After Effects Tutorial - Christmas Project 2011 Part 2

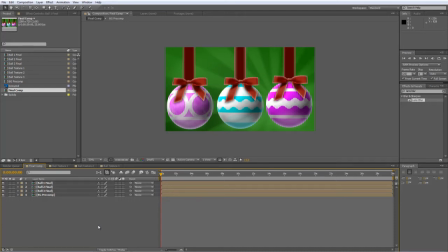0s
Hello there, Lawrence Grayson back again for shortformvideo.com with the second of this two part festive themed after effects tutorial. Now if you've run through the steps in part one, and I hope you have, because if you haven't this isn't going to be much use to you,
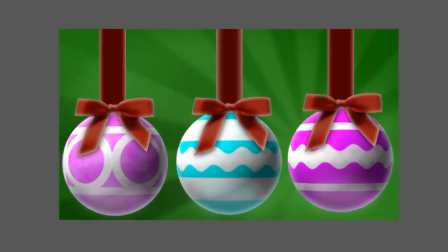13s
you'll have something similar to this which is our three Christmas decorations all nicely pre-comped and ready to edit.
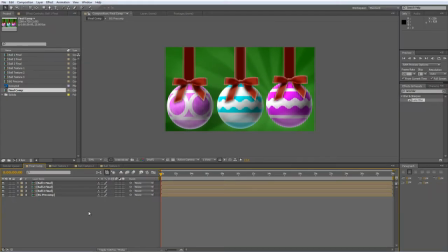20s
Our first step is to arrange these balls in 3D space because we'll be adding a camera with a selective lens blur to them shortly.
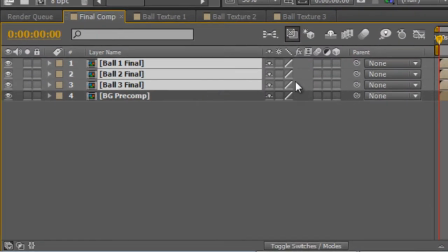29s
So we do that by selecting the ball precomps and just toggling the 3D properties on the timeline.
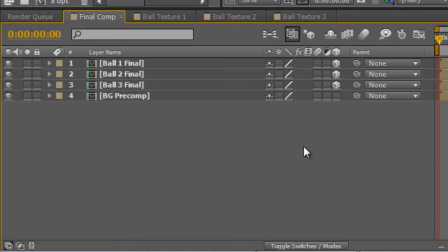37s
So that's basically converted them into 3D objects. Now that they're 3D objects, we can arrange them how we want. So with the first layer selected, I'm going to tap P to bring up the position values and just hold down shift to make things a little bit faster.
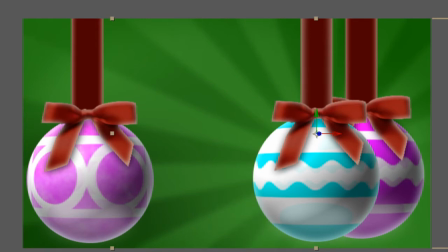50s
I'm going to drag that to about 920 and
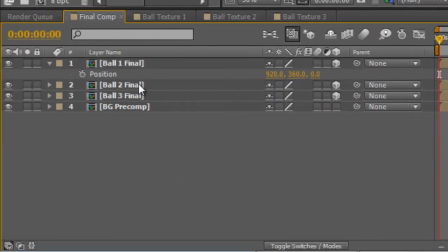57s
we'll leave the Z axis value as it is because that's our foreground ball. The second layer, tap P to bring up the position properties and the first thing we're going to do is drop that back on the Z axis by typing in 500 into the Z value and that will push it right back.
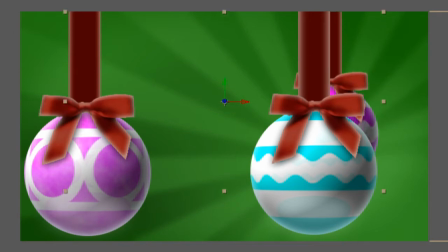74s
Now, with the layer selected, I'm just going to hit the cursor keys just to nudge it into place. Now, I'm holding down shift to do it in 10 pixel increments.
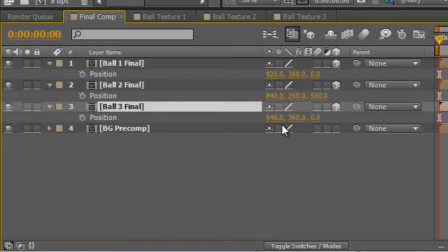87s
And with the third layer, tap P to bring up the position and we'll type in 1000.
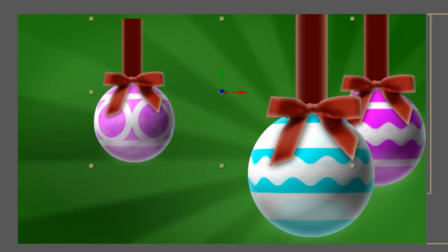94s
Now obviously, you want to make sure that the ribbon goes off the edge of the frame because you don't want any gaps appearing.
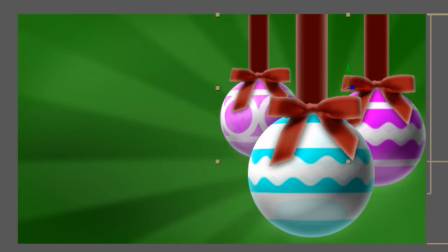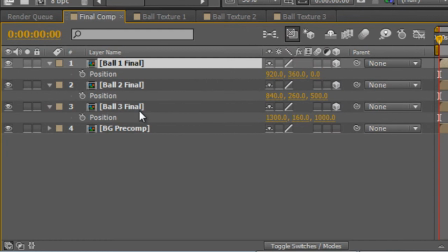108s
and that's pretty much how we want it. They're a little bit crowded on the screen so I'll just select these layers and nudge them all a little bit off to the right.
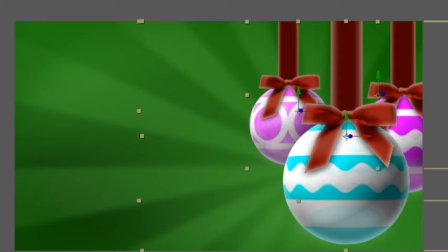117s
Now remember this is the final position for these ornaments.
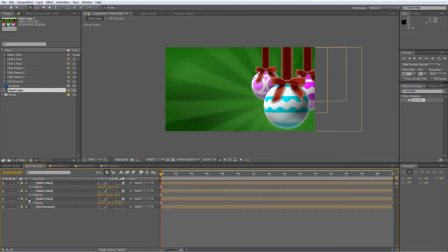122s
We will be animating later on with a camera move but we'll cover that in a second. Okay so the next thing we're going to do is create some snow and you'll probably already know about the CC snow effect but if you haven't this is how you do it.
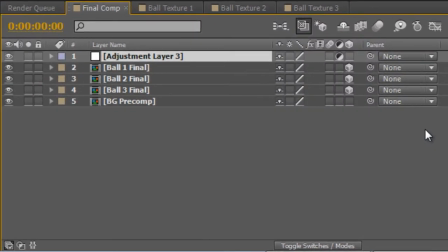136s
Right-click and create a new adjustment layer, I'll call this Snow Front.
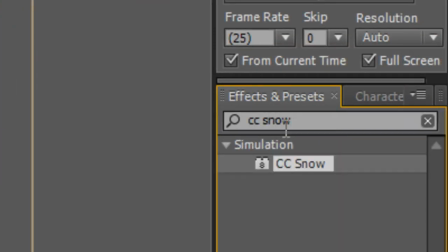145s
Type CC Snow into your Effects and Presets panel and just apply that to the adjustment layer.
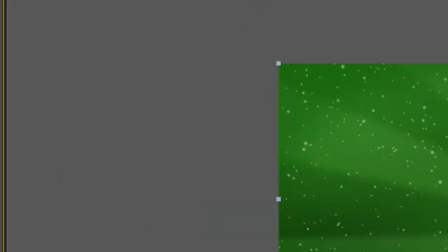154s
We want to buff it up a bit so I'm going to go to the Flake Size and type 10,
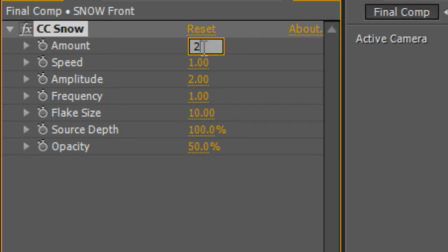158s
but we're going to drop the amount down to 200 and that will
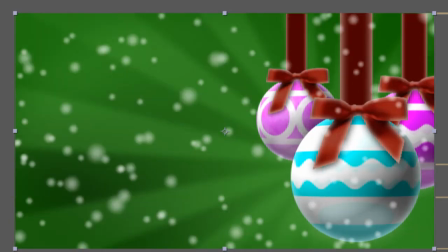164s
give us this much more appealing having heavy flake and fewer of them effect.
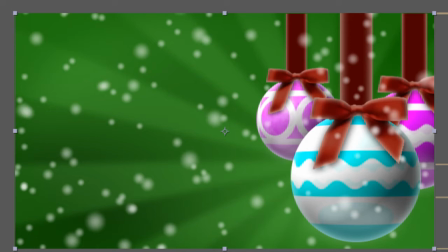170s
Now, I'd actually like to create a sense of depth and while there is variation, you may want to create a couple more layers.
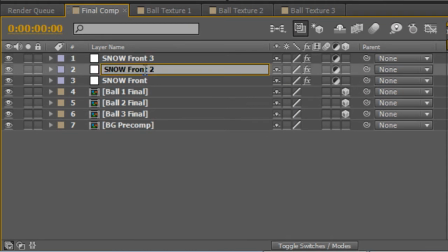177s
I'm just going to duplicate the adjustment layers and we'll rename this one Snow Middle and Snow Back and I'll just rearrange them.
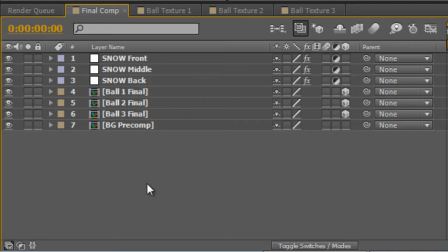197s
Now, the thing that might catch you out when you're creating adjustment layers with the CC Snow effect is that it's not random.
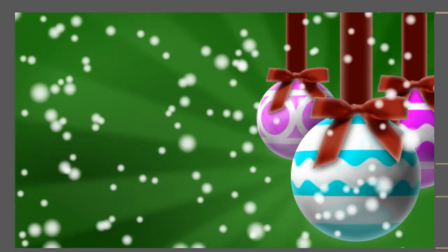204s
So if you duplicate it, all you'll get is exactly the same snow particles just overlaid on each other.
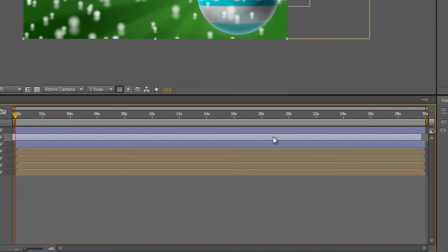212s
The way we fix that is just grab your layers and drag them to offset. Because it's an adjustment layer, you can grab the handle and fill out the gap it leaves behind just by dragging the end of the clip. So we'll do the same with the rear layer and fill it out.
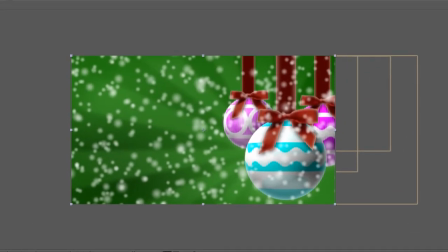231s
Now with the middle layer selected, we're going to drop the amount down to 100 and the flake size down to five. And with the back layer, we'll drop that down to 50 and the flake size down to three.